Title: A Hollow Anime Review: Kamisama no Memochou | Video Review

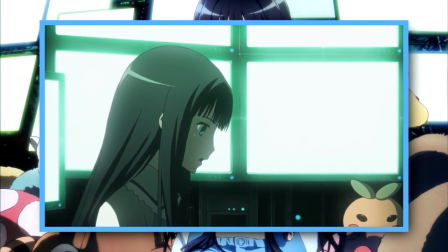260s
This is especially the case with Alice herself, as we don't know how she ended up this way or managed to gather all these different personalities at once, let alone be their leader.
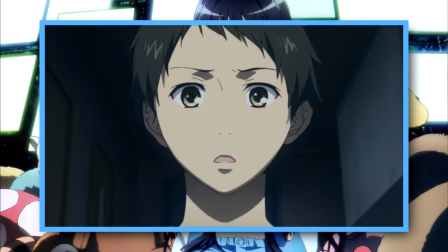268s
This is a bit of a shame because she and Narumi share probably the most interesting relationship dynamic in the whole show.
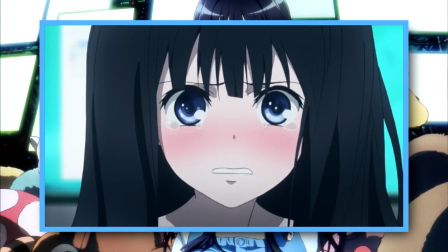273s
Now it isn't romantic per se since there isn't much in the way of romance in this anime, but it does have chemistry.
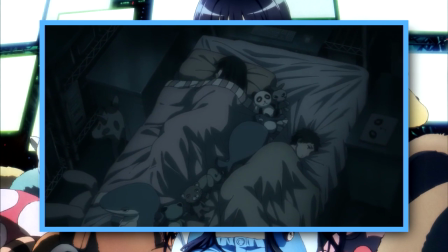278s
Narumi is the aimless teen whom Alice gave a purpose to while he is her closest thing to an actual friend, the one she mainly relies on.
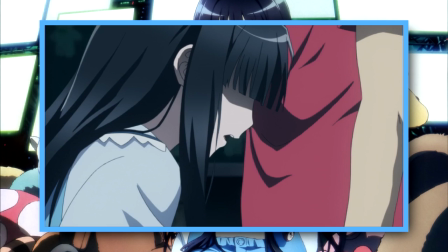284s
This gives their apparent but indirect friendship a subtle balance between association and romanticism in that even if they don't always go hand in hand, they do need each other in one way or another.
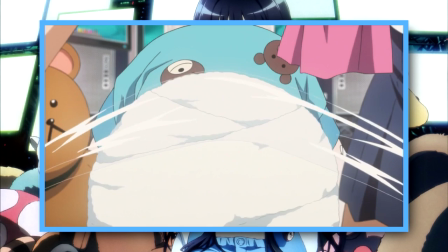292s
And I like this approach better than if it was flat out gushy gushy. That, and there is always something to like about the characters, even if they don't have much depth.
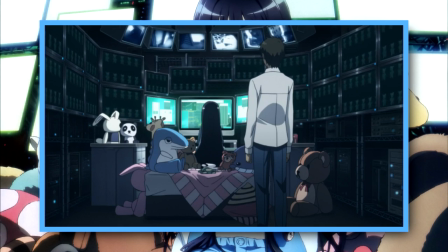299s
But now it's time to get to the real meat of the show, and the question is, does Kamisama no Memocho hold up as a mystery?
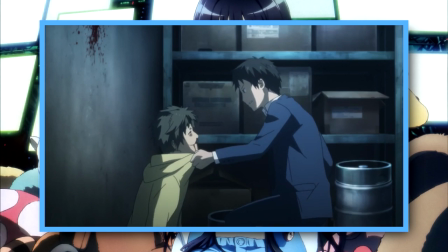305s
Here's where things get a bit sticky. Despite the unique premise, tone, and narrative structure, there's one thing that holds it back, a problem that animes are prone of having.
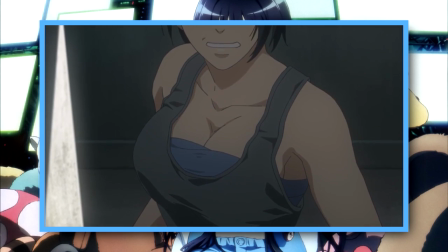313s
It tries to be more than one thing, with questionable results. You see, not all cases in Kamisama no Memocho are always serious, and when they are,
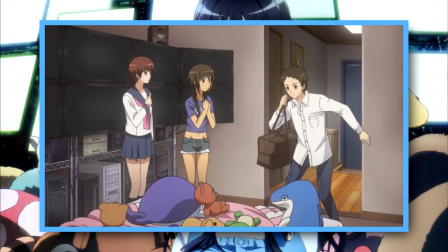320s
certain direction decisions make for a somewhat shaky foundation, which does get in the way of the show's overall stance as a mystery anime.
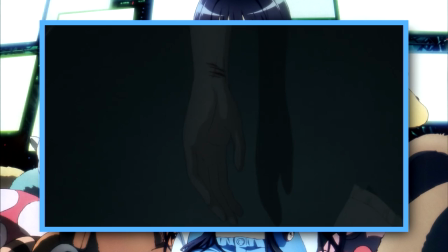326s
It starts out with a bang, what with its initial atmosphere and outcome, but it struggles to pick right up as the show goes into autopilot,
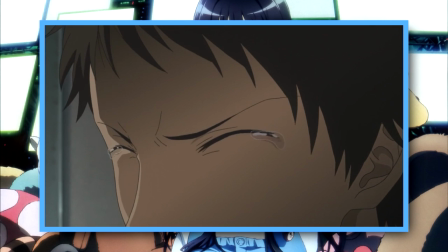333s
careening from one scenario to the next with minimal involvement from the viewer as you watch events unfold, and it's pretty much until near the end where it finally regains steam.
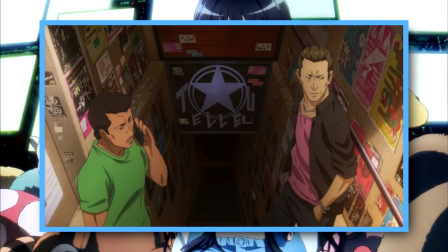340s
Since this is set up in arcs with little to no relations to each other, there's very little time for development in the long run and can limit how much each can offer.
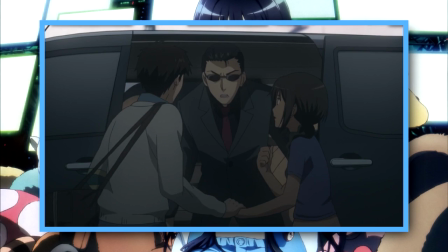346s
Some cases can get heated, others can feature a certain level of predictability the more you question things, while others don't even involve mystery at all.
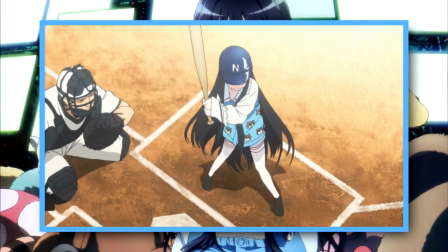353s
Last time I checked, baseball and breasts aren't mysterious. Yes, there are episodes dedicated to baseball and fanservice.
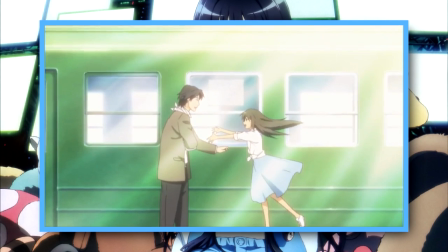360s
It also doesn't help that they just end. Really, they just end. Like they solve it and THE DAY IS SAVED THANKS TO THE POWERPUP GIRLS!
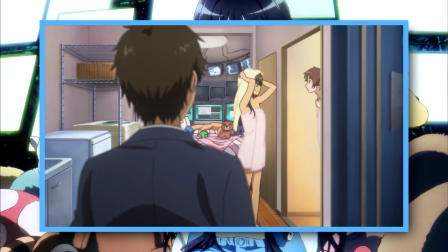368s
But who cares about payoff, man? THESE GIRLS ARE ABOUT DONE TAKING A SHOWER!
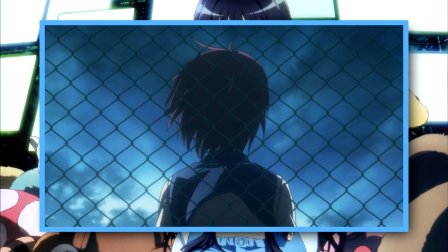373s
When you get to the drama, things do get affected with fairly impactful tragedy sprinkled here and there, but it also has the tendency to slide the moments of melodrama,
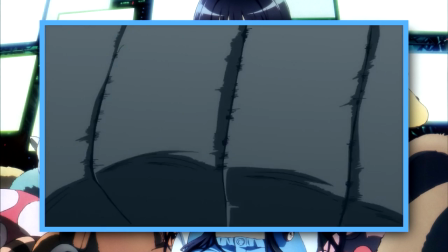379s
Going all melancholy and serious business when if you walk back and look the show's being a little silly Material for some very grippy stuff
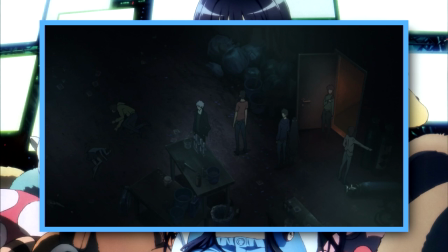386s
exists But only a few times does it go the extra mile and I felt like it should have held back in some parts in order to prioritize others I was left with an intriguing anime that was never generally bland,
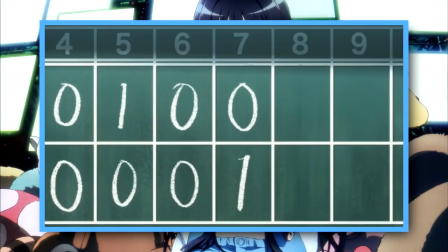395s
but rarely exciting It tries to be its own thing But also tries to be like other anime at the same time which happens to be its big weakness a
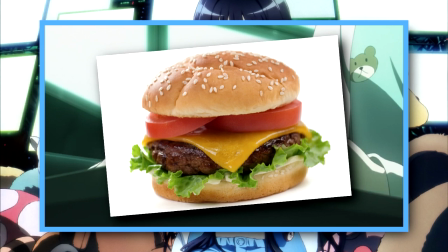402s
two-faced combination And if kami samana memocha was a cheeseburger it would replace half the patty with ham You can really like the ham,
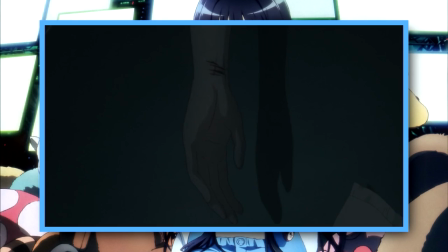408s
but even then, I ordered a full cheeseburger. I was shocked at times, and there was some guessing involved, but do you know what's even better?
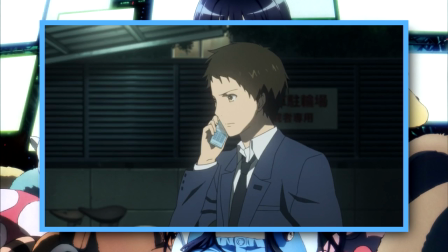414s
Going on a ride of curveballs, development, and hidden revelations that not only leads to a better sense of involvement,
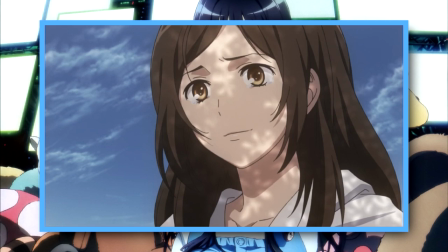419s
but also feelings of doubt, confidence, and resolve that can be manipulated, leading to a multi-layered experience when done right.
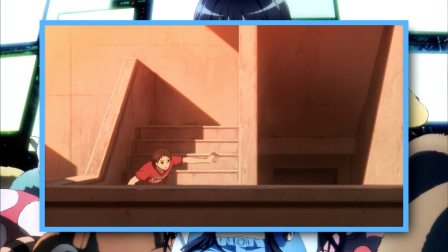426s
Kamisama no Memocho culminated half of that at most, and what could have been an opportunity to tell a number of engaging,
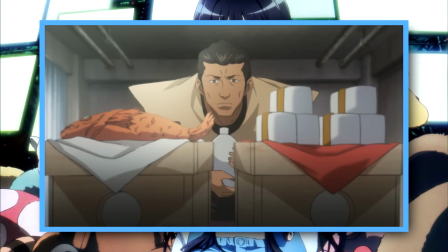432s
mind-bending, and manipulative stories ends up being engaging, tries to do the rest while giving us shovels of other stuff.
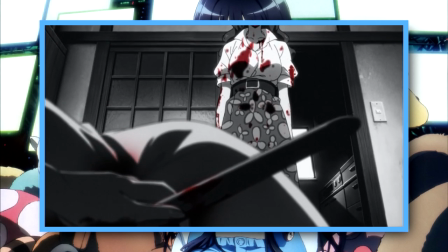438s
So now that I got the plot out of the way, how messy is the crime scene? Insert subtle transition into presentation here.
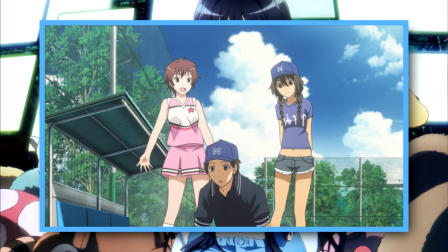444s
Produced by JC Staff, Kamisama no Memocho goes for a natural, colorful, but also slightly grim and occasionally atmospheric look and feel with its aesthetic.
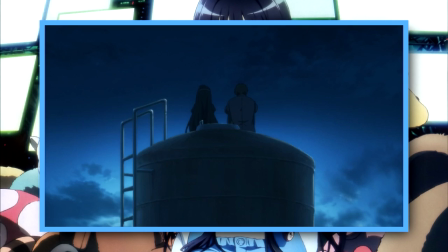452s
Painting a world that tries to be as mysterious and optimistic as the anime itself. When it tries to be, that is.
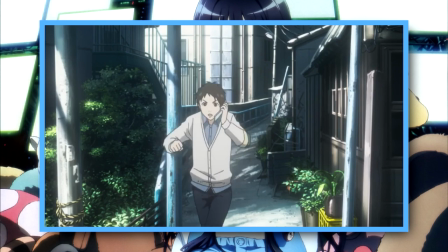457s
With its bloom lighting, abundant shadowing, rich colors, and ambient shading, the show can look pretty good for the most part, though the CG can stick out.
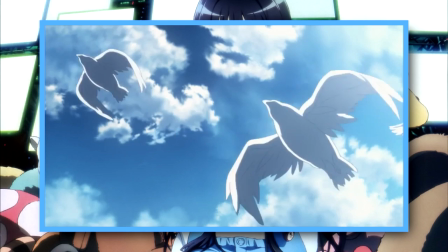463s
The highlight would most definitely be the lighting and shading. When it's day, the sun looms over as one big light source, and casts itself upon buildings, characters,
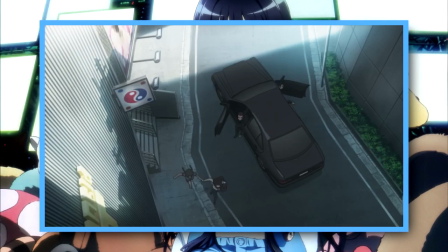471s
and other entities within the environment, making the shading pronounced, provides global illumination that bounces from one area to another,
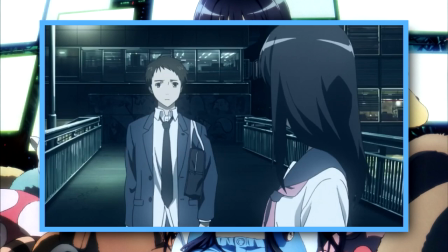476s
and numerous shadows that give an added kick. When at night, the lighting you see is what you get as the world is flooded with darkness, where street lamps, headlights, and ambient lighting become prominent.
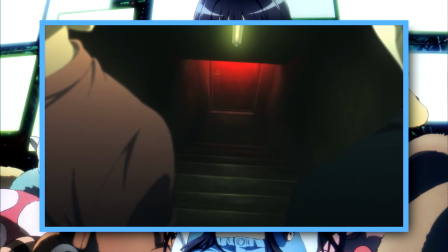484s
This can also carry over to certain indoor scenes as well, where light sources are limited.
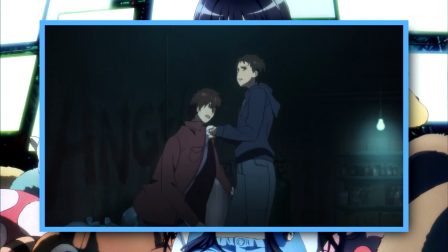488s
These give some of the anime's eerie sensibilities, especially when atmosphere kicks in, where there can only be one or two main light sources.
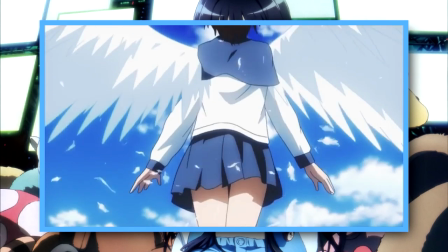494s
So from a visual design standpoint, I really like the direction it aims for, though to say the same about the animation is not as easy.
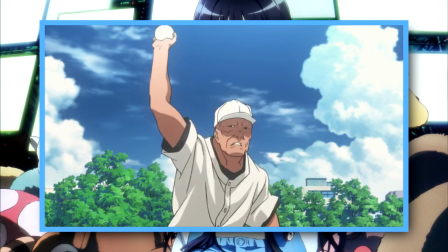500s
It's okay, but it never excels past a certain point, and there wasn't many moments where it displayed remarkability.